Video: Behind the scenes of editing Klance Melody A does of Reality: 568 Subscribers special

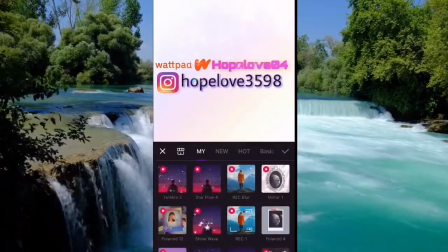8:09 I just went to my favorites a lot instead of going and searching because I knew what I wanted.
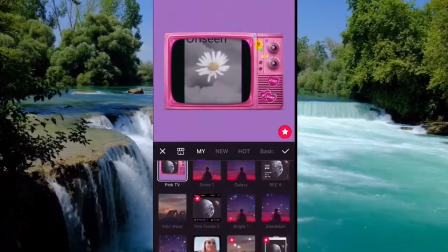8:17 I knew that I wanted camcorder, even though I played around with TV. I was like, nah.
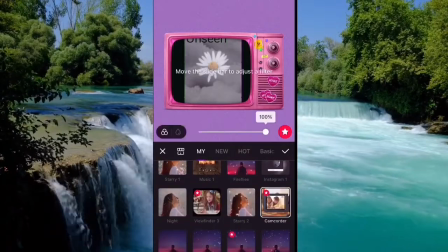8:23 TV wasn't the one I was going for, but yeah.
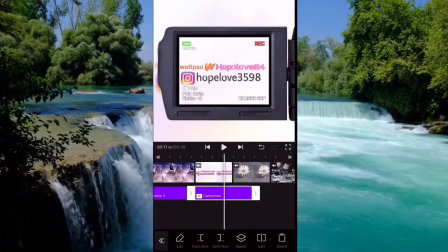8:26 I went with camcorder, and then I think I went with Cartoon Sparkle for this one as well.
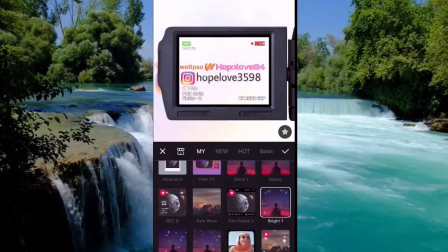8:34 Yep, I just went back in effects and found Cartoon Sparkle. Because I try to make it like subtly shine in a nice way.
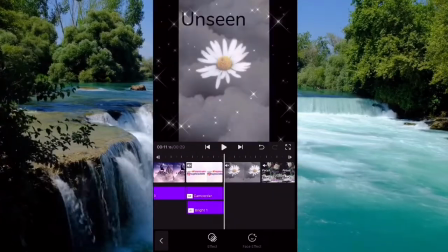8:42 Nope, actually I went with Bright. Sometimes I go with Bright, sometimes I go with Cartoon Sparkles.
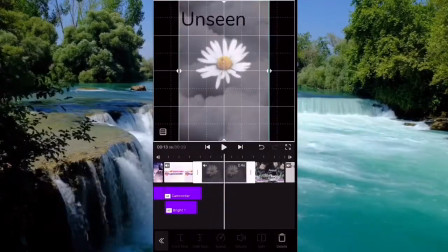8:48 A lot of the times the effects will run over. So you also have to make sure, okay, did my effects run over?
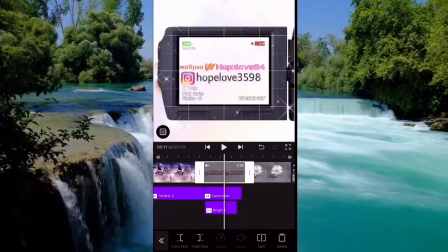8:54 And also, how long do I want these clips to be?
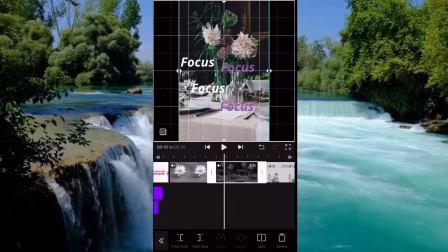8:57 So I went back and I saw that, maybe I want them to be like 2.2, 2.5.
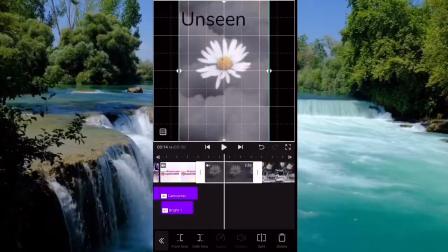9:06 So I started elongating them, figuring out how long I want to make them,
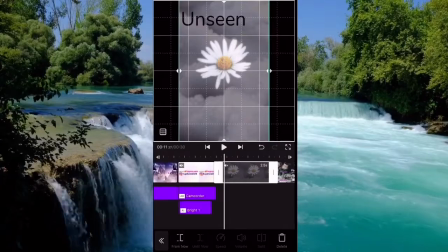9:14 depending on where they were placed in the video,
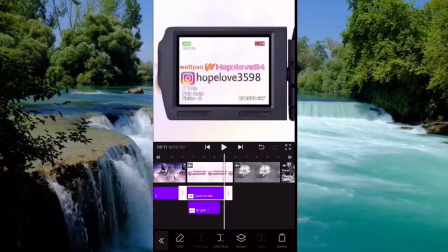9:17 just for how it was going to look with little changes in between
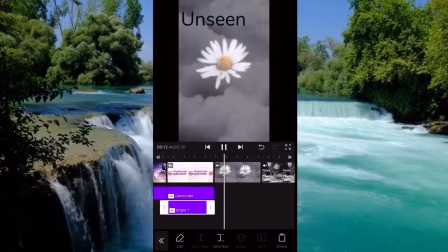9:26 and elongating the effects to match it. And then finally we get to Unseen.
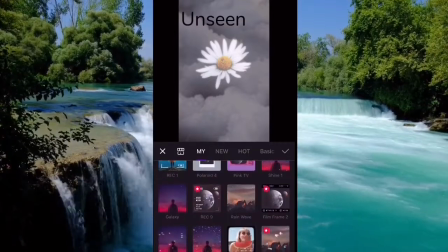9:34 So for Unseen, typically I think we use Viewfinder.
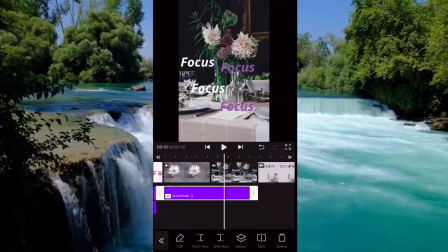9:42 For the books, we usually use Viewfinder just because it looks nicer on them, because they're rectangular and not square.
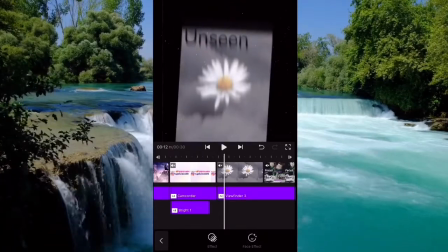9:52 So it's really nice. We also like to use a little galaxy, twinkle, or sparkle on them.
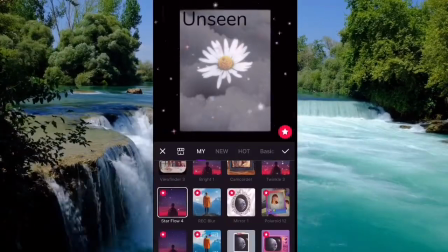9:58 So nothing crazy. Sometimes we do fireflies.
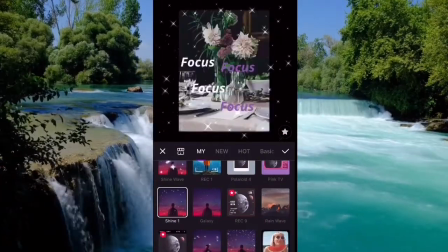10:04 Looks nice as well. As you can see, we're using Shine 1.
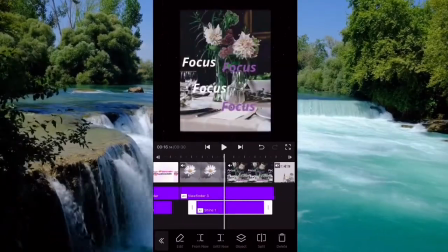10:08 Shine 1 always looks nice on these. it's nice and simple, and it also kind of keeps the retro vibe going with it.
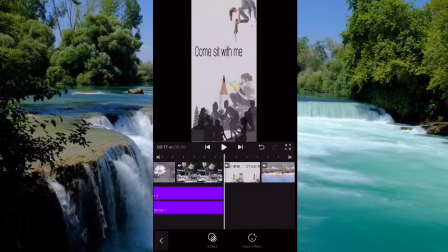10:16 Now here's me trying to fight okay with the effect for a second.
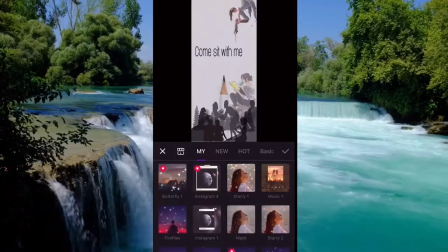10:21 Trying to figure out, like, can I move it up? Then I go to Come Sit With Me, and we start that.
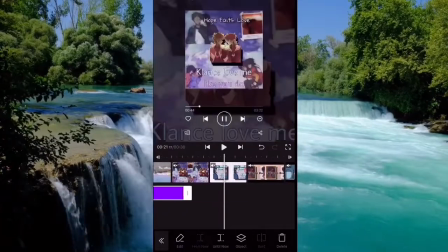10:28 Yep. I always put Come Sit With Me in the music one along with the Offload,
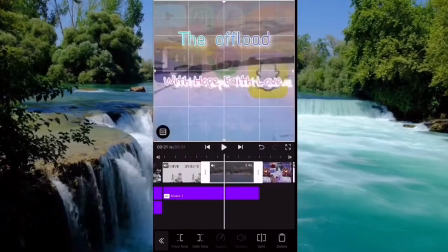10:34 because even though Come Sit With Me isn't a podcast, it is kind of like a podcast.
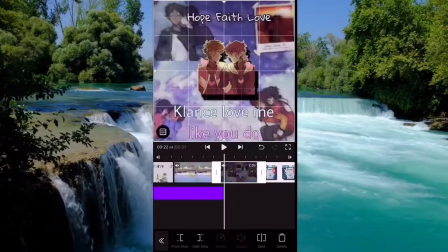10:39 It's our unofficial podcast with our official podcast, the Offload.
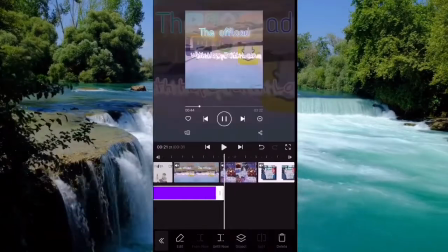10:44 So I always put it in the music because you're always listening to that one. Or, well, those two.
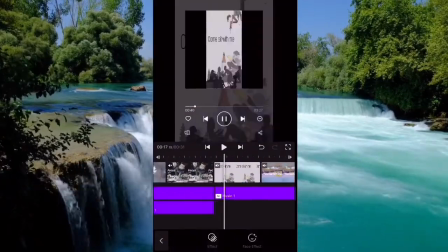10:50 Deeper meanings. Trying to make sure that they don't hit other effects, which happens sometimes.
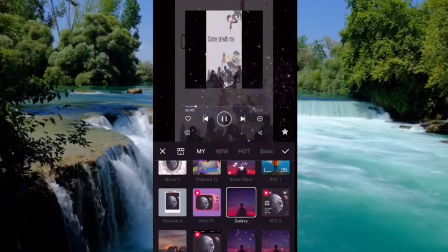10:58 So I look through and then I find Galaxy and I'm like, oh, that's cool, but it's not where it's at.
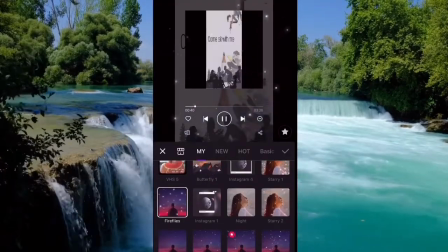11:06 So I look more, I'm like, Twinkle. It's like Fireflies. Oh, yes, Fireflies.
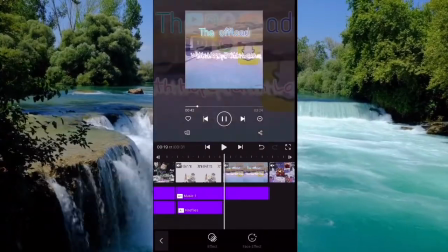11:12 So I chose Fireflies for that, clearly. Always looks nice with a nice subtle glow, and
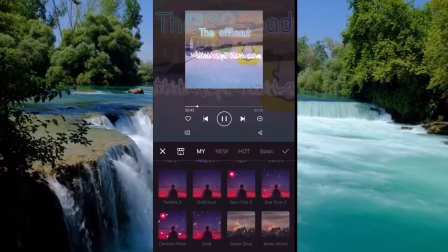11:21 just kind of continue to do this.
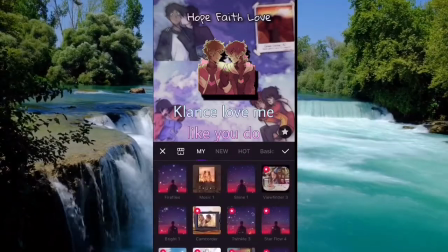11:26 Yep, and I find Twinkle 3. It's really nice. The Hope, Faith, Love, Klance Love Me Like You Do.
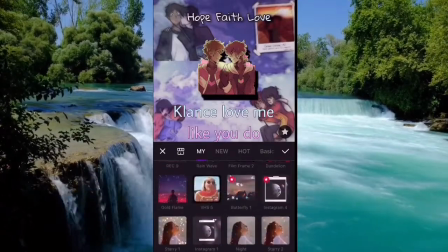11:34 I make this one a post because it's supposed to be a deep shared moment between themselves,
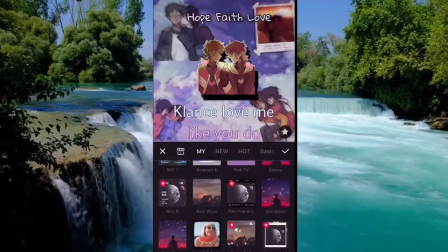11:41 and it's supposed to be a happy celebratory moment where they're just loving each other despite all the odds,
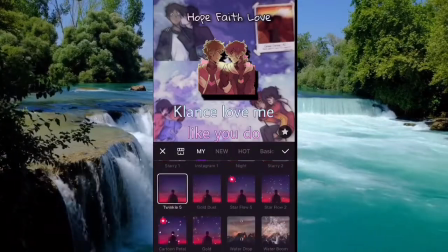11:50 despite who's watching, and it's supposed to be a moment that's near and dear to their hearts.
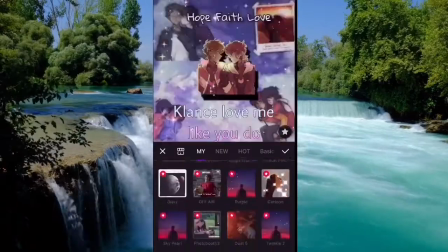11:58 So we also get the star flow as well.
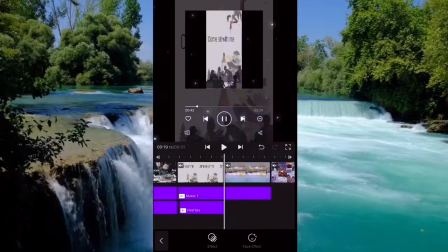12:08 I like the star flow on that. Maybe I should use it, but then we kind of go back to looking at the offload because it just runs into it.